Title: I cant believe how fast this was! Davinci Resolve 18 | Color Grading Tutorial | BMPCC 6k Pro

Coming at you with another color grading tutorial today.
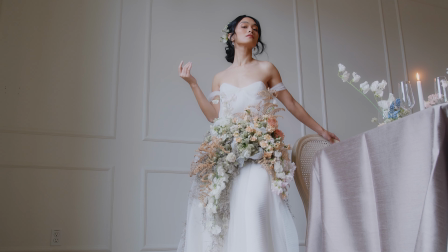3s
Recently did a shoot actually out at it was the ArcLight in Oregon City, kind of based in the Portland area.
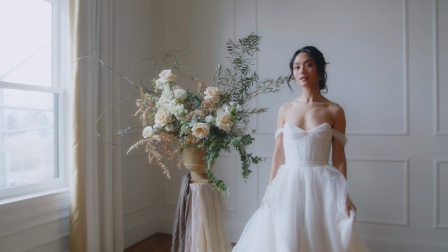10s
For those of you that are new here, up in the Northwest, it's full-time wedding filmmaker, and this was a style shoot that I recently did.
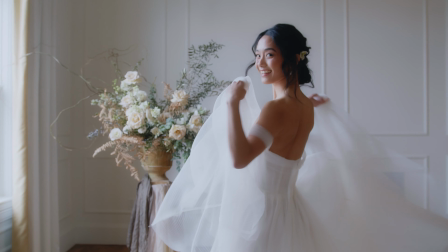17s
I'm gonna go ahead and just put a few of the clips from the shoot up on the screen, but really happy with how everything turned out for them and just getting some marketing content out to them in their ways. So I wanted to, of course, go ahead and just show you how I graded one of these clips, and hopefully it helps. So let's go ahead and dive into it here.
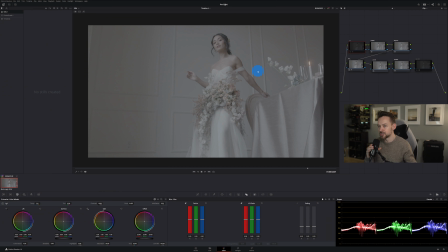38s
So I'm gonna switch over to Davinci Resolve, and here is the shot that we're going to be grading today. So we have our shot here. We're just going to park it right about here, which I think is a good spot.
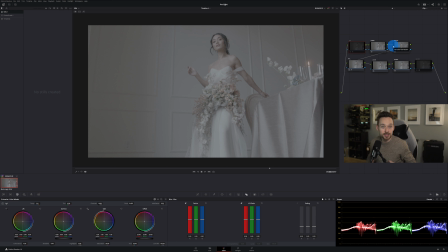55s
And just news alert, I'm actually not using a color space transform right now or doing like a Rec 709.
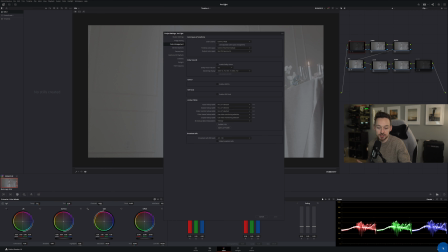62s
I'm grading from essentially Davinci wide gamut is my color space, and then of course the output is still going to be Rec 709 2.4. But I've just really been actually enjoying the results I've been getting.
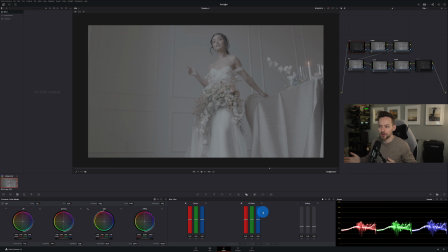76s
I was kind of doing some A and B testing with what I was getting through CST versus just grading from this, and I've just really liked the results that as of recently that I've been getting from just grading with Davinci wide gamut.
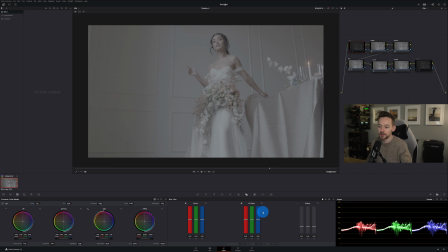91s
So maybe I'll do a tutorial on that or examples, but sorry, side tangent. Let's get back to it. So grading here. So we have our node tree today. So pretty standard stuff. You've watched some of my videos in the past. First node is going to be noise reduction. Second node, we got our primaries.
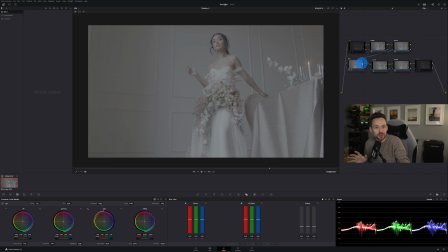107s
Third is going to be our adjustments. Fourth is HSL, or hue, saturation, and luminance. 5 is going to be our look. Not going to get too crazy there because this was more of a like editorial type of shoot, so I wanted everything to look just very clean, so we didn't really get too crazy with like the colors and split toning,
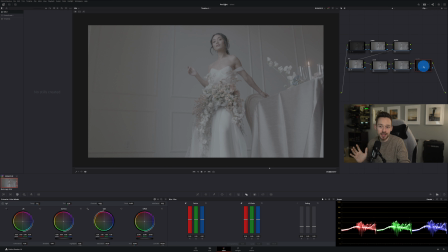123s
that sort of thing. We're going to add some sharpening, of course, at the end, and then maybe see if we like glow in the clip or maybe not, you know? So let's go ahead and dive into it here. So we're going to, of course, start off with our primaries, and if you watch tutorials in the past, we are going to be bumping up the contrast to start.
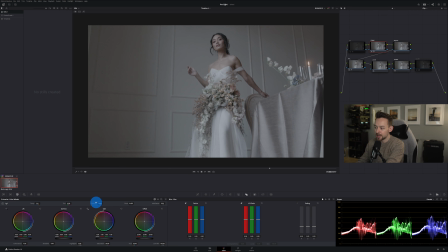141s
So we're going to bring this up to maybe like
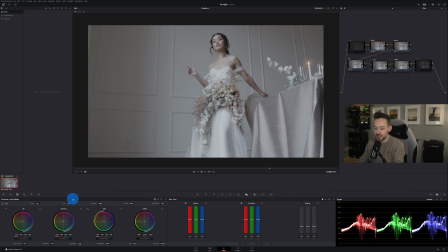147s
1.4-ish, 8-ish to start. And then I'm going to lift my pivot up a little bit. And then let's also increase our saturation, shall we? So we're going to boost that up a little bit, quite a bit actually. Put that at like 84, 85. And then I'm going to go back to my contrast,
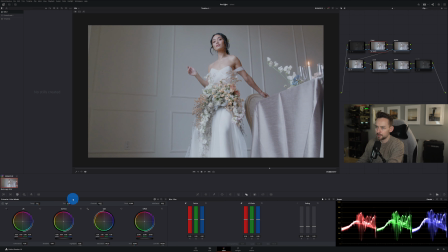165s
increase a little bit more, bring our pivot up just a little bit, and look at that. Just in like 3 steps in the primaries, I mean, look at how far we've come. I mean, it's B-Raw is just amazing to color grade with.
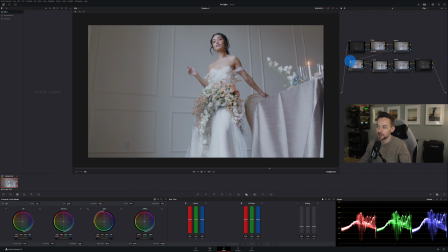179s
I can't say that enough, and this is, I feel like, a perfect example of that. But we're not done quite in the primaries yet. So the next thing I'm going to do, I'm going to go to my mid-tone detail. I'm going to bring this down just a little bit. You all know how much I love the mid-tone detail.
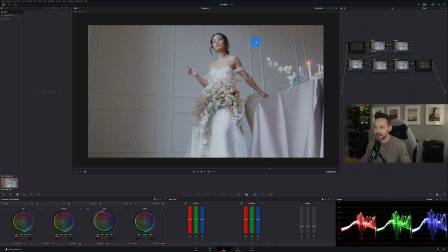193s
Honestly, one of my favorite features in Davinci Resolve, just to really kind of smooth everything out and not really give it that digital look. Then we're going to go to our lift and gamma, and we're just going to do a dance between them. I'm not going to adjust the gain at all on this clip.
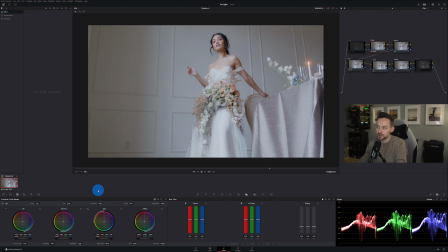210s
I'm just going to bring the lift down a little bit, and then we're going to lift our gamma up, bring the lift down, gamma up, and I think that looks pretty good right there.
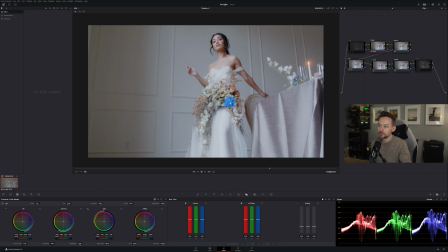225s
So just to give it a little bit more pop, okay? So first node, bam, we're already off to a good start here. We're going to go to our adjustment node, and here what I'm going to do is I'm going to go to our camera raw settings, and our color temperature, I think it's pretty good.
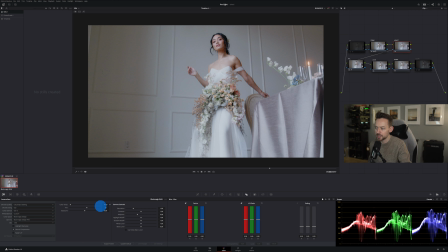243s
I think we might bring it down just a little bit.